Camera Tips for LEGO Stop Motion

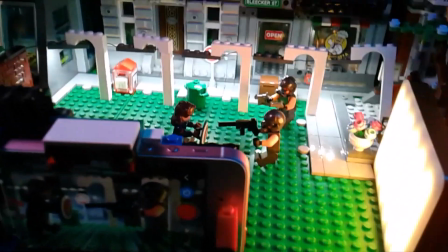6s
Hey everyone! Recently, I've been getting some requests for a tutorial on how I achieve the different camera techniques seen in my animations.
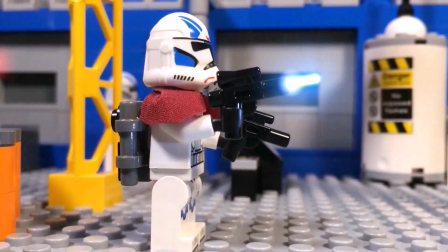14s
So for this video, I've compiled a few tips and tricks you can use for your own brick films.
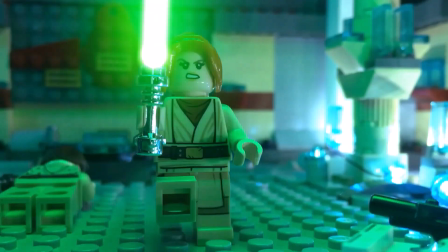19s
Timestamps will be included for all the different segments in case there's something specific you're interested in, but I hope these ideas are helpful for you all.
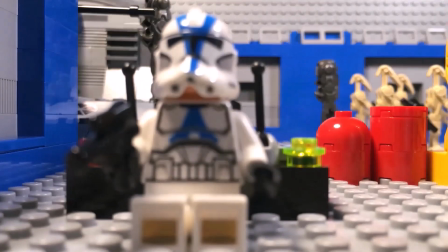28s
To start off, I essentially use two different stands for all of my animations.
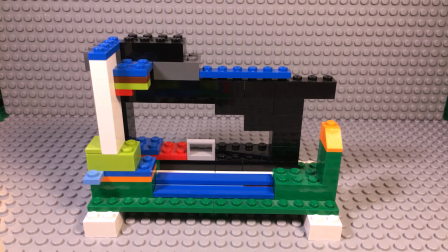32s
One is built so that the camera can be up close and level with the minifigure's perspective, and the other is used for more wide-angle shots.
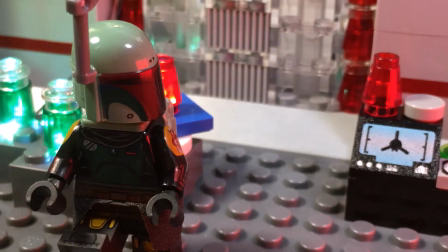40s
I then switch between these two stands throughout a video to add variation in camera angles and viewpoints.
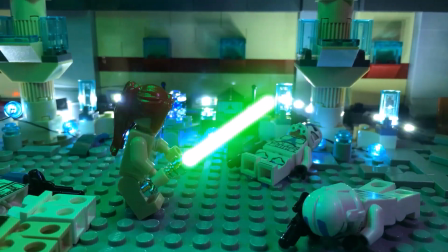46s
I feel this helps to make things look more interesting for the viewer.
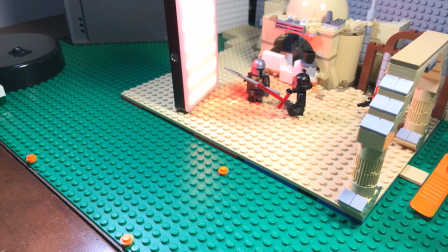51s
Since my camera stands are made from Lego, I've built this flat-tiled surface with a single stud at the center.
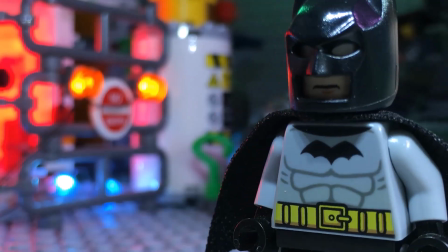57s
This allows me to turn the camera on a fixed point, whether it may be for close-up shots or wide angles.
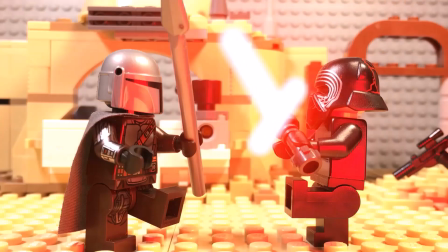63s
Like any sort of movement in stop motion, you essentially want to animate the camera like another character and have it ease in and out for its movements.
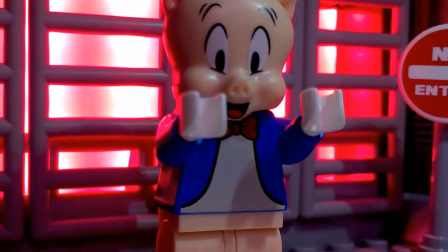71s
For the shaky cam, I usually follow a 3-frame pattern where the camera is moved in a small increment, then a bigger increment, and then back to a small increment.
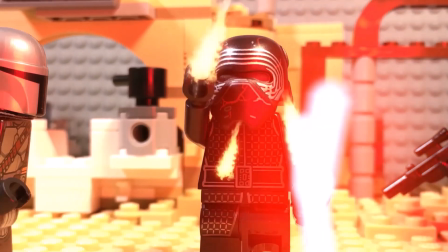80s
Then, I do the exact same thing in the opposite direction and repeat the process.
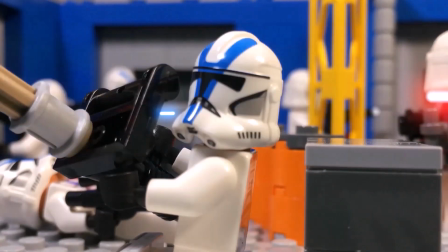85s
I typically use this technique for action scenes like in the Battle for Bothawi when I wanted things to look more hectic and chaotic.
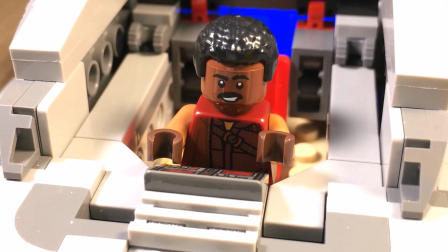91s
But it can also work good for cases like the Razor Crest in A Clash with Kylo when I wanted the ship to appear as if it was moving even though it was stationary the whole time.
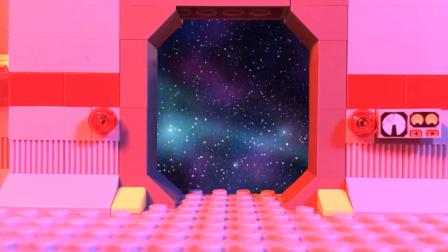100s
I animate at 15 FPS, so you might need to adjust this technique for whatever frame rate you might be using.
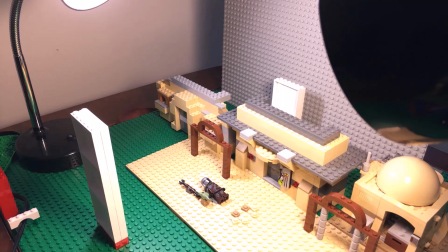108s
For the aerial shots, I build a rig so that my phone can be positioned directly above the characters.
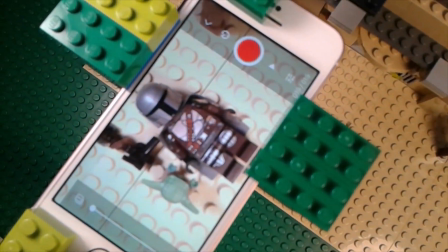114s
Clips are then placed along the sides to help keep the camera steady while I'm animating.
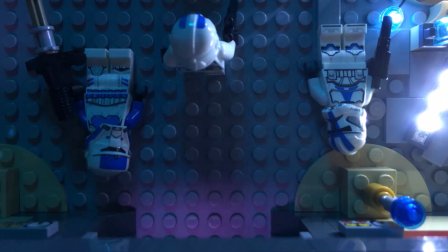118s
It's a trick I've only recently started to use, but I think it adds a great sense of scale to your animations.
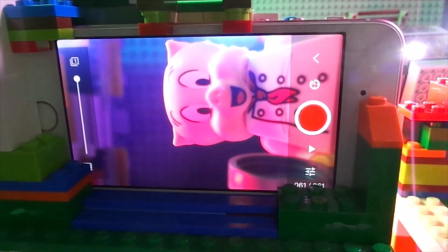125s
When I want the camera to be looking straight up,
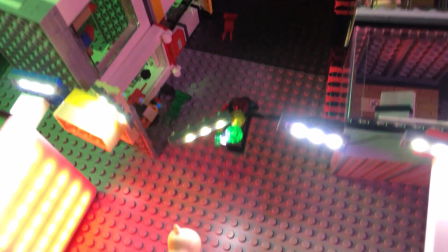128s
I actually use a forced perspective technique where I turn the buildings and characters on their side to keep the camera in its normal forward position.
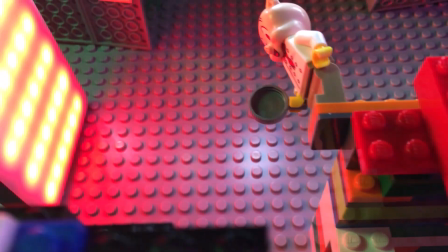135s
For my Batman vs Professor Pig animation, I actually had Pig walk across a sideways Lego plate to keep him secure while he was turned horizontally.
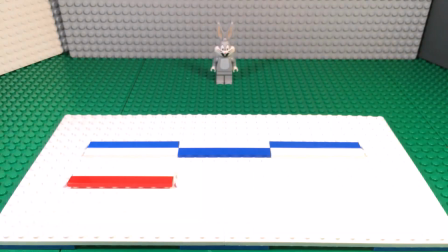146s
For the Dolly Shots, I start off by building 2 lanes of flat Lego tiles followed by 3 rows of bricks.
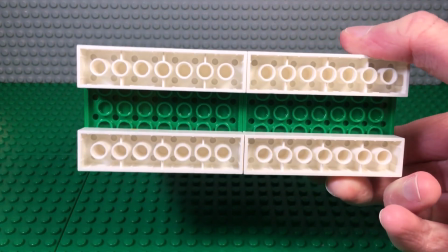152s
Afterwards, I connect 2 rows of bricks to the bottom of my camera stand to accompany the tile track.
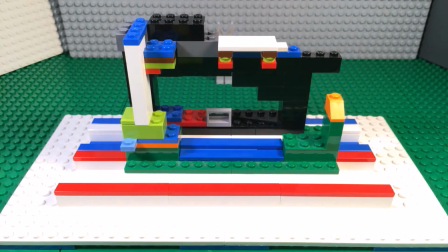157s
This allows the camera to move left and right or forward and back along a fixed path.
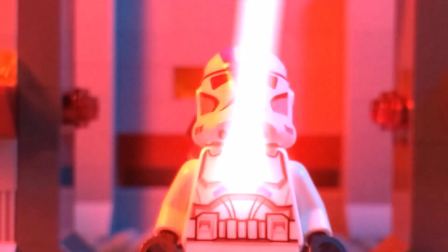162s
I don't typically use this setup too often, but I find it works well when you want to track a certain character or object as it moves across the screen.
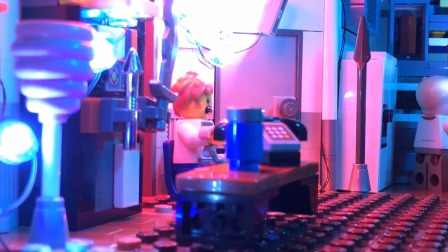171s
For first-person viewpoints, I start off by attaching 2 minifigure torsos with the same arms onto my camera stand.
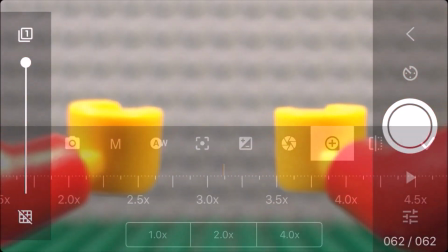179s
Afterwards, I adjust the setup so that only the arms are visible in the scene.
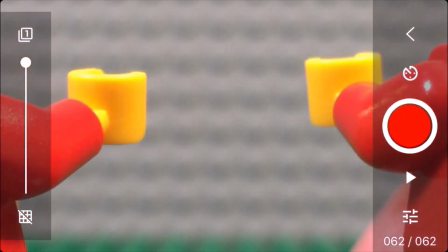183s
If you can, make sure to place the arms further away from the lens so that they don't look out of focus in your animation.
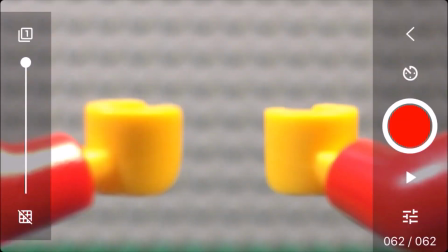190s
If the stand is positioned on a single stud, you're free to turn the character's head and have him look around.
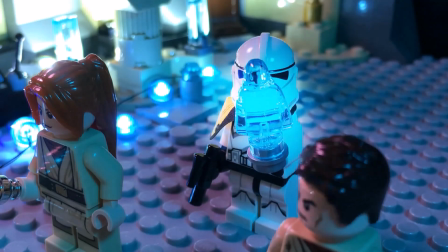199s
Thanks everyone for watching. I hope you found these tips helpful, and if you did, let me know whether or not you'd like to see more BTS videos like this in the future.
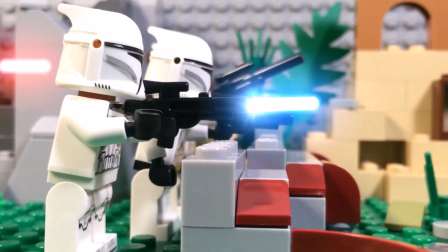207s
I have lots more animations on the way, so be sure to subscribe if you don't want to miss out.
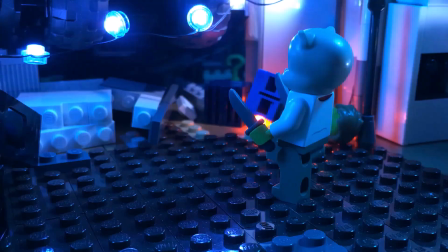211s
But that's all for this video. I'll see you in the next one. Bye.